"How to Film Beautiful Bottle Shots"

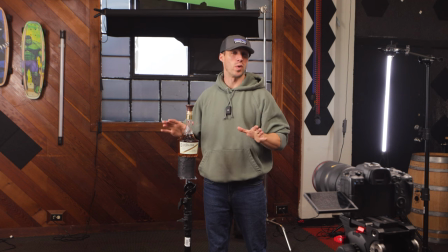0:00 Welcome back and today I'm going to show you guys the simplest way to light a bottle for your product videos.
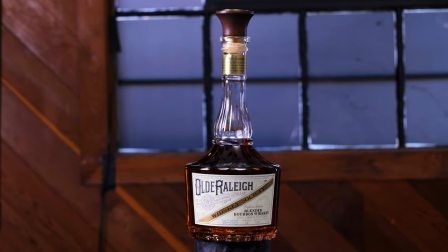0:05 Make your shot go from this to this and
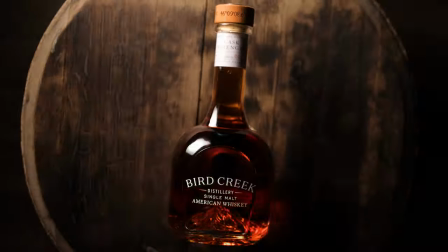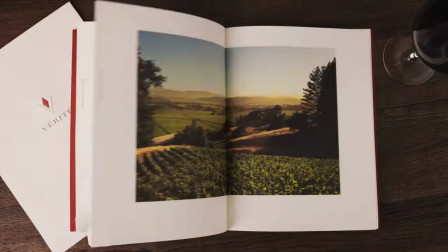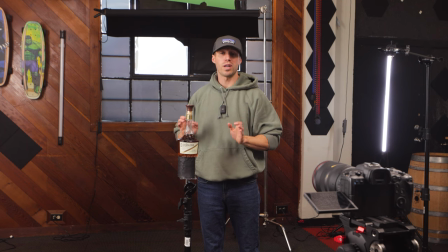0:23 really all we need is two lights to do this and the first way that we're going to do this is everything is a little bit chaotic in the shot that you can see right now.
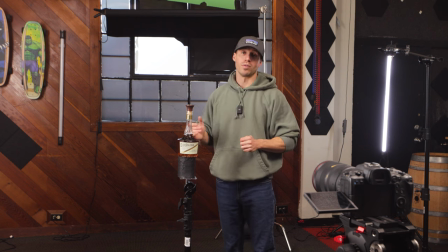0:31 So we're going to first bring in our background and you don't even actually have to have a background for this but then that's going to involve more than two lights so I'm going to simplify this as much as I can for you guys.
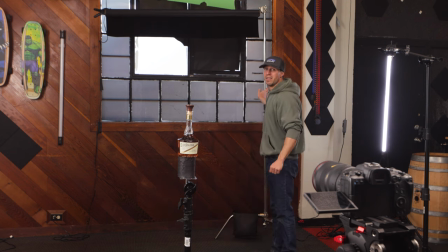0:41 The first thing we're going to use for our background is this and this is black duvetyne and I get it from Savage.
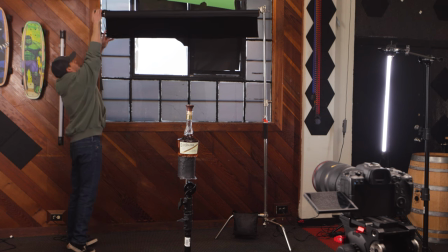0:48 There's a bunch of different types that you can get but all we're going to do is roll this down and drop it boom boom just like that and there is our background so let's look at this in camera.
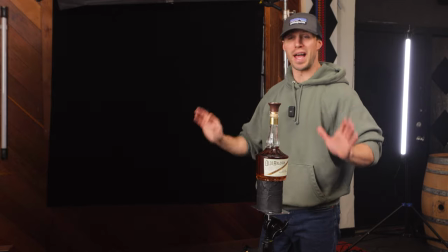0:58 In camera you can see it's a very dark image but that is okay because that's what we want.
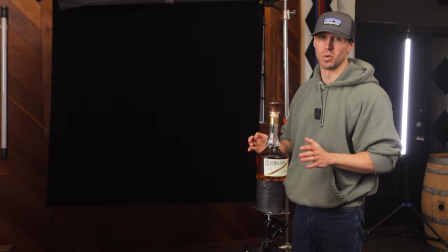1:04 Lighting products or lighting anything filmmaking is all about controlling your light so bringing this black background in it is really going to allow
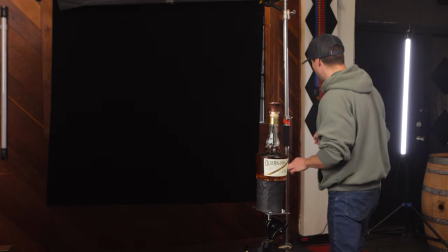1:11 our bottle to pop and just focus on the product itself i did miscalculate so i do need to slide this over just a tad smidge so we're going to do
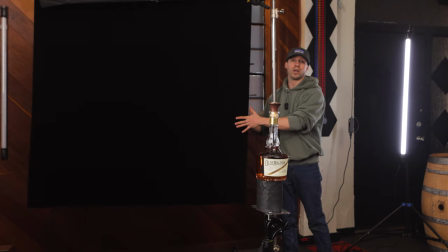1:19 that but again i recommend using duvetyne or some kind of black background black paper works but it is reflective this duvetyne
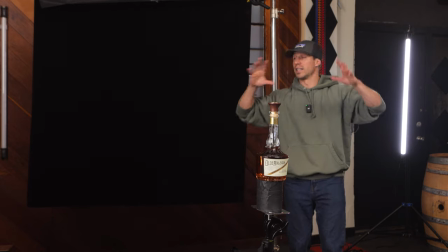1:28 stuff is absorbing light so when you're when your lights are all kind of spreading around it's still super black and it picks up very black in the camera so that you're going
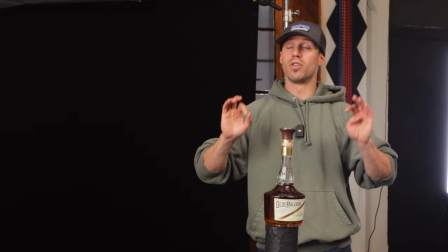1:37 to get your purest black that you want. Now we're going to first do our first light and this is our most important light.
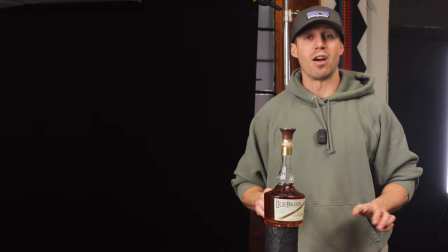1:43 This is our key light and our main light that's actually going to be lighting the entire bottle and stay with me because
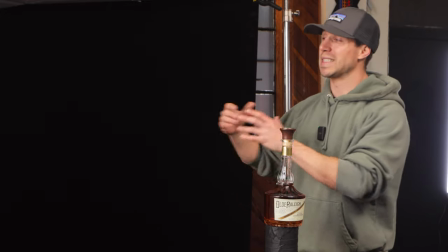1:49 it's not going to look like a lot at first but then once you actually see this all come together you're going to be like holy moly.
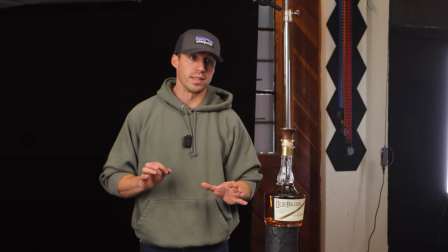1:55 So the trick that we're going to do is I always use double diffusion for this and let me change the camera angle it's just me today so I'm going to show you guys in a second.
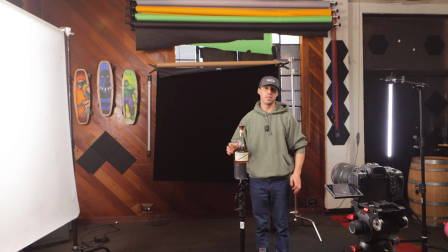2:03 So our key lights can be coming from that side I always typically have it on the left because you're reading like a book so you're gonna have your strongest point on your left and then going to your fill side on the right kind of like a book you read from left to right
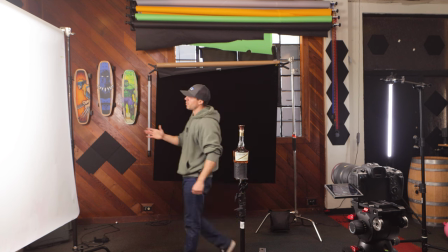2:16 and you're gonna always be attracted to your brightest side first so we're gonna bring this in this is actually by savage as well this is translum paper
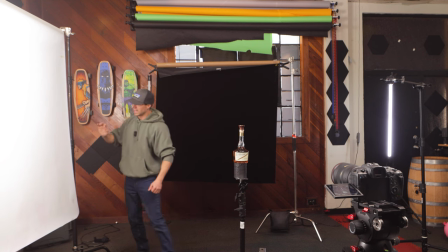2:24 and this is great it gives such a soft image this is not our light itself but it's a great way to double diffuse your product and I already know that I'm gonna need it so I'm gonna to bring it in as close as I can to the product.
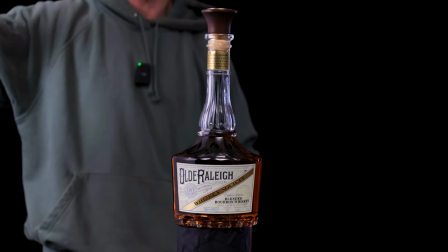2:37 And I typically always have my C-stand on the backside because that allows me to angle this in.
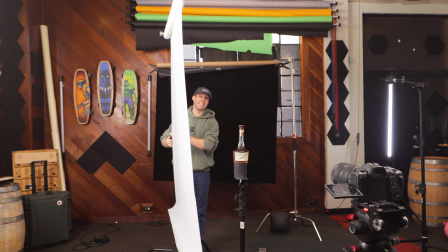2:42 Because when looking with a camera, you're going to want this to get as close as possible to the product itself.
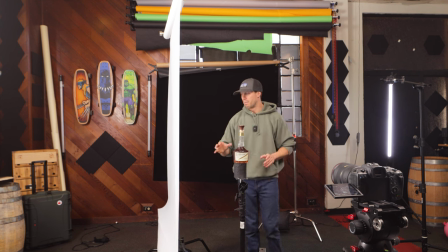2:48 It's going to create a beautiful, soft highlight, especially on glass. But the problem is if you put the C-stand on that side, then you're not going to be able to angle it closer. You want this part farther away, otherwise it'll show up in the shot. But luckily, since we're working with black, You can just mask everything out that is not in it,
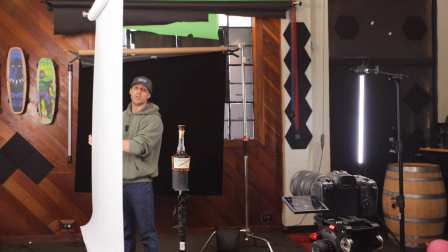3:05 but we're gonna get this nice and tight I don't know what it looks like in camera right now You can usually have you know like a monitor if you want to but that's gonna be pretty
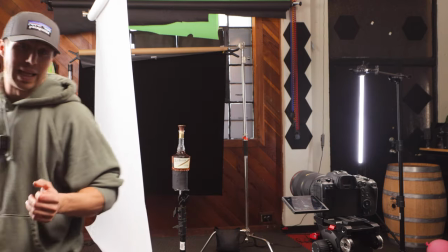3:13 good for right now We can always do minor adjustments later, and then I'm gonna bring in my light This is going I don't know if you can see me But this is going to be our main light and the way that I'm gonna light it is I always bring it towards the back like this And instead of point it straight at I'm gonna angle it towards the camera like so and what it's doing is you're getting your
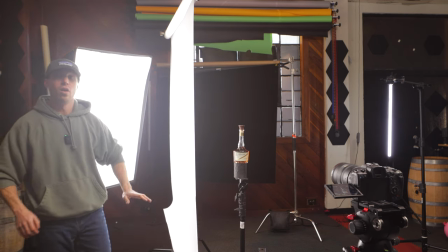3:33 hottest spot here and then it's slowly rolling off like a gradient which is good because you want your edge of your bottle to be bright and then you
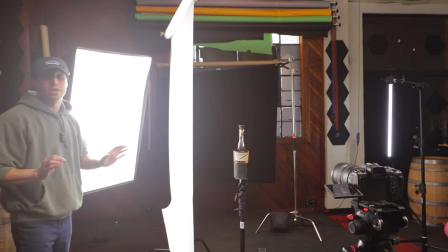3:41 want it to be nice and smooth going across now I don't know what this looks like in camera yet so we're gonna look at it first so now that's
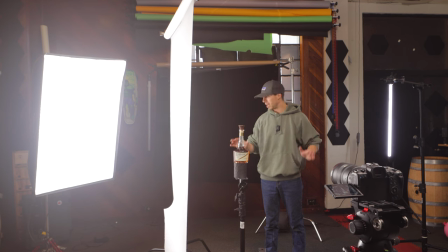3:47 looking pretty good and I like the angle with it I'm gonna play with it more but I'm probably gonna drop this back a little
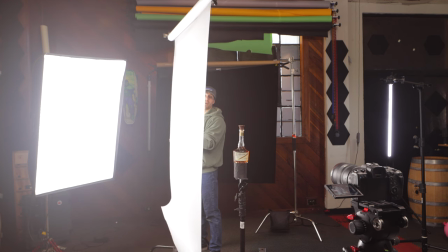3:54 bit more bringing a little bit closer so it really wraps around the bottle and that That is only one part of this.
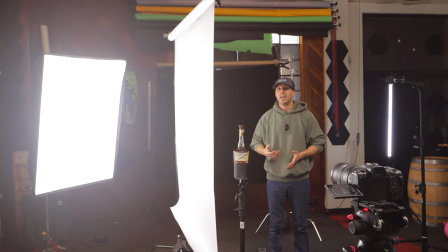4:01 The next part is to get our fill side in and we're actually not going to use a light for our fill side.